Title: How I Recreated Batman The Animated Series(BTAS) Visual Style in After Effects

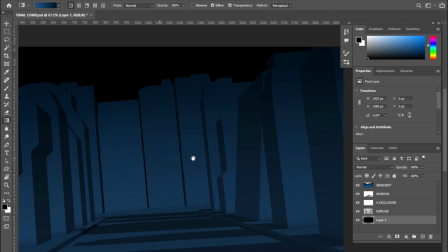I threw in a black solid as a bg then in a new layer I started making selection around the sides of the buildings.
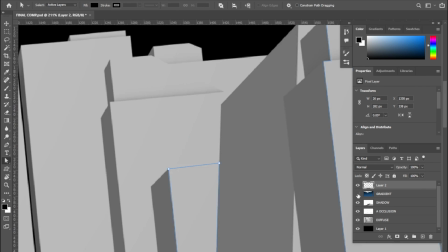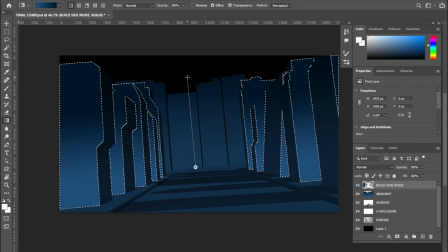Once done, I added a different type of gradient over them to separate each structure. After this, I went to filter, noise, add noise and for some reason it didn't got capture on the recording.
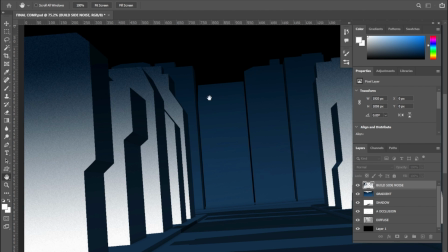I continuously changed the gradient colors and the amount of noise and trying different blending mode.
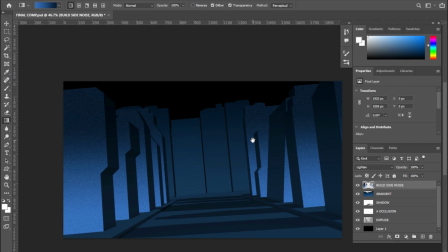I also got a huge feathered brush and erased the top of the
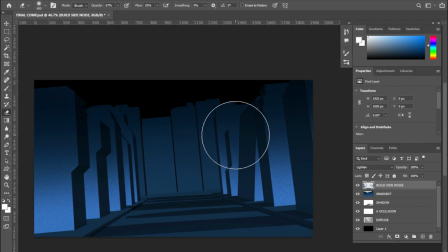gradient so the noise only gonna stay in the light parts.
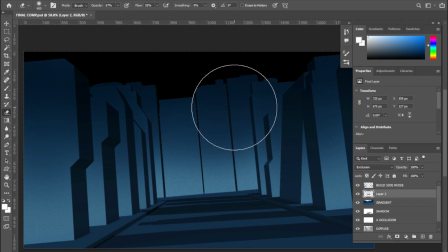For the final version, I kept the layers blending mode to exclusion and the opacity around 80%.
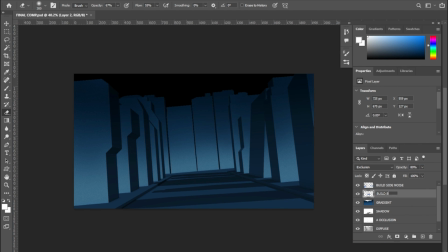I repeated the same process for the back of the buildings too.
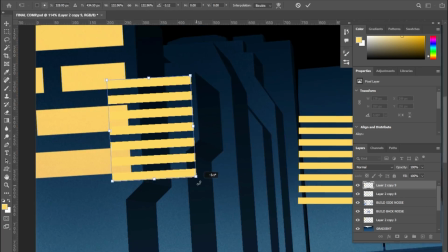After this, I started making these rectangular shapes and placing them all over the buildings to simulate windows.
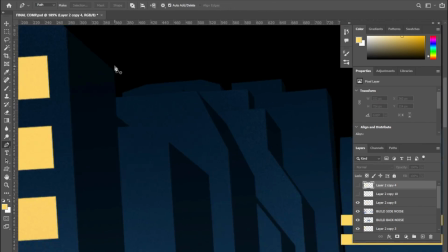I started making a whole bunch of different shapes and pattern and scattered them along the buildings.
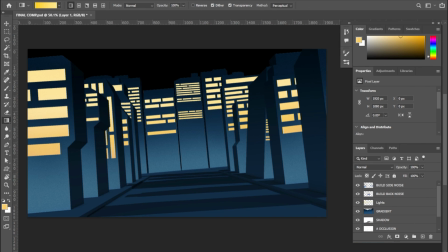It's just a lot of masking and positioning work. I decided to put both the noise layer over the light layers. This gives the light a bit more color variation.
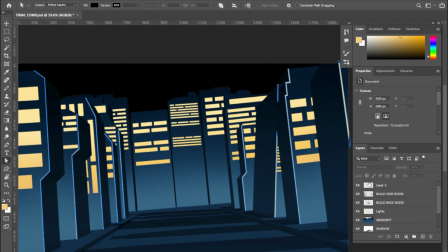After this I made some selection around the edges of the buildings and fill it with a light blue color.
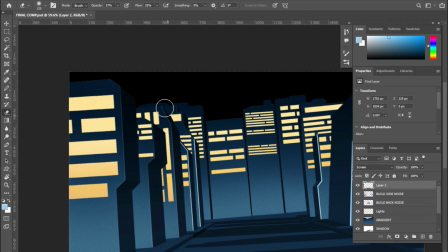Then I took a big brush eraser and started slowly erasing the top parts.
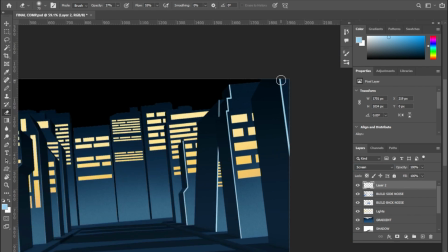This creates this nice light edges around the buildings which make them even more defined.
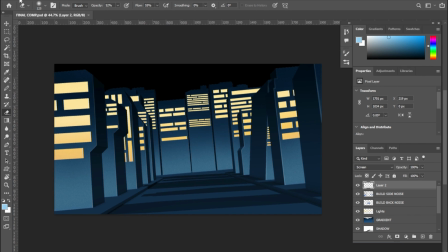Now with our city done let's work on the background smoke element for the car.
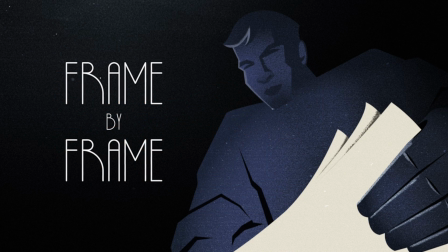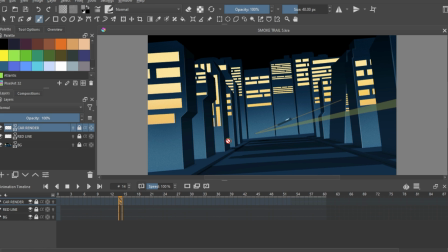I was experimenting with Krita that time so I fired it up and imported our background city and the car render inside it. Now the line going through in the middle of the car is just a single frame of render of that car path.
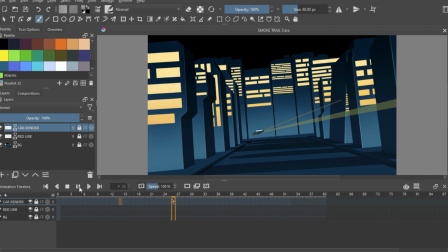I just put it in there to guide our smoke around nothing else i started drawing the smoke frame one at a time by the way i'm
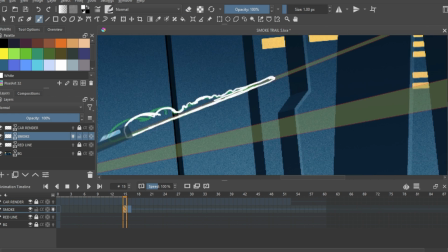not a traditional 2d animator i'm a after effects guy so it was
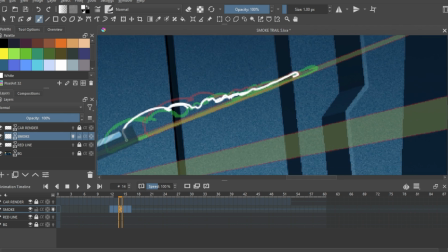quite hard for me to do but slowly one frame at a time i started
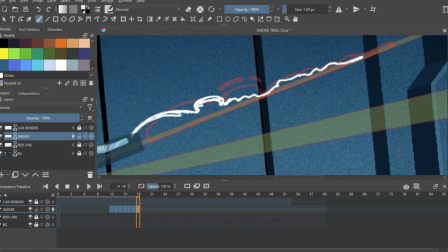drawing the smoke i was constantly looking at references while i was drawing it going forward
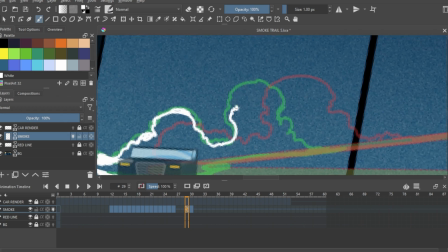and backward and checking on each of the frames and slowly but surely it was getting built. What you're seeing is hours of work shrunk into this clip and after a while the base smoke layer was done.
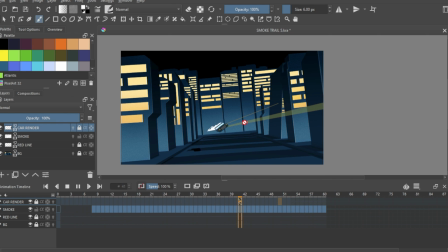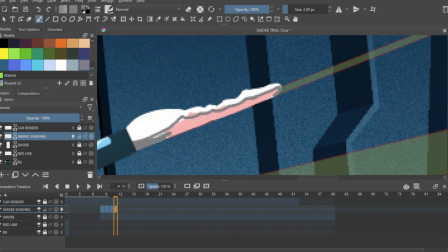After this I added another layer and started shading the smoke again.
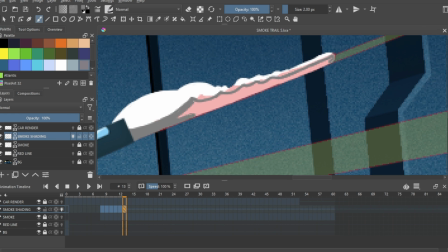This took me another good couple of hours but the shading will give the smoke a sense of volume so it was necessary.
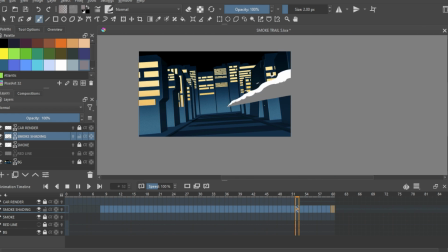And after a long time this is the final smoke element.
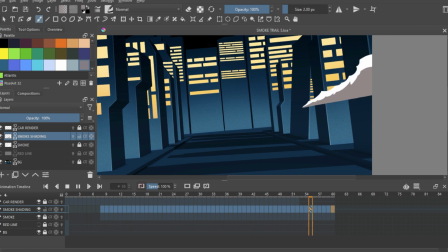I rendered these two smoke layers in PNG with transparency for our final composite. Now that we have all of our elements, let's go to After Effects and build out our final scene.
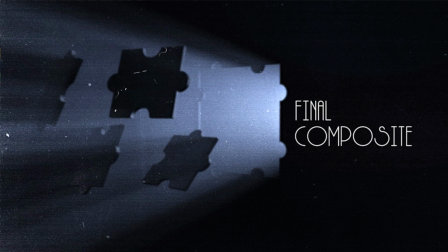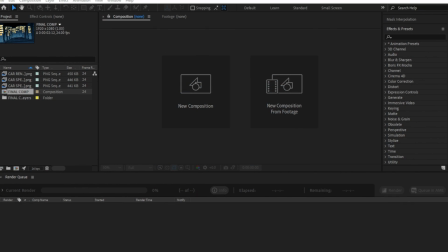So in After Effects, I've imported all of our assets. I have this BG comp where all our Photoshop top city layers are in.
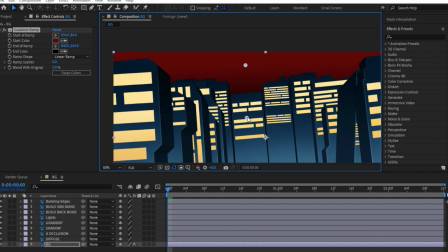The first thing I did was added a gradient ramp effect and then adjusted its color and location till I was happy with it.
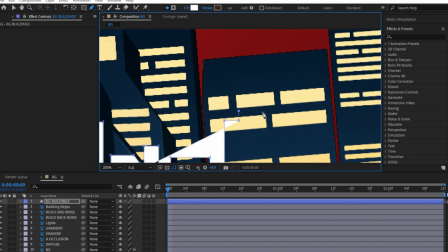After this I created a shape layer and started drawing a city silhouette
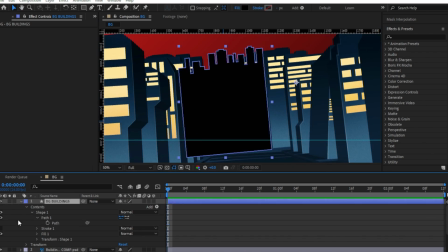to put it in the background of our 3D cityscape to fill out the area.
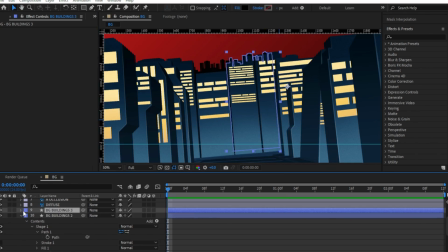I had to duplicate it a bunch of time to fill the background up completely.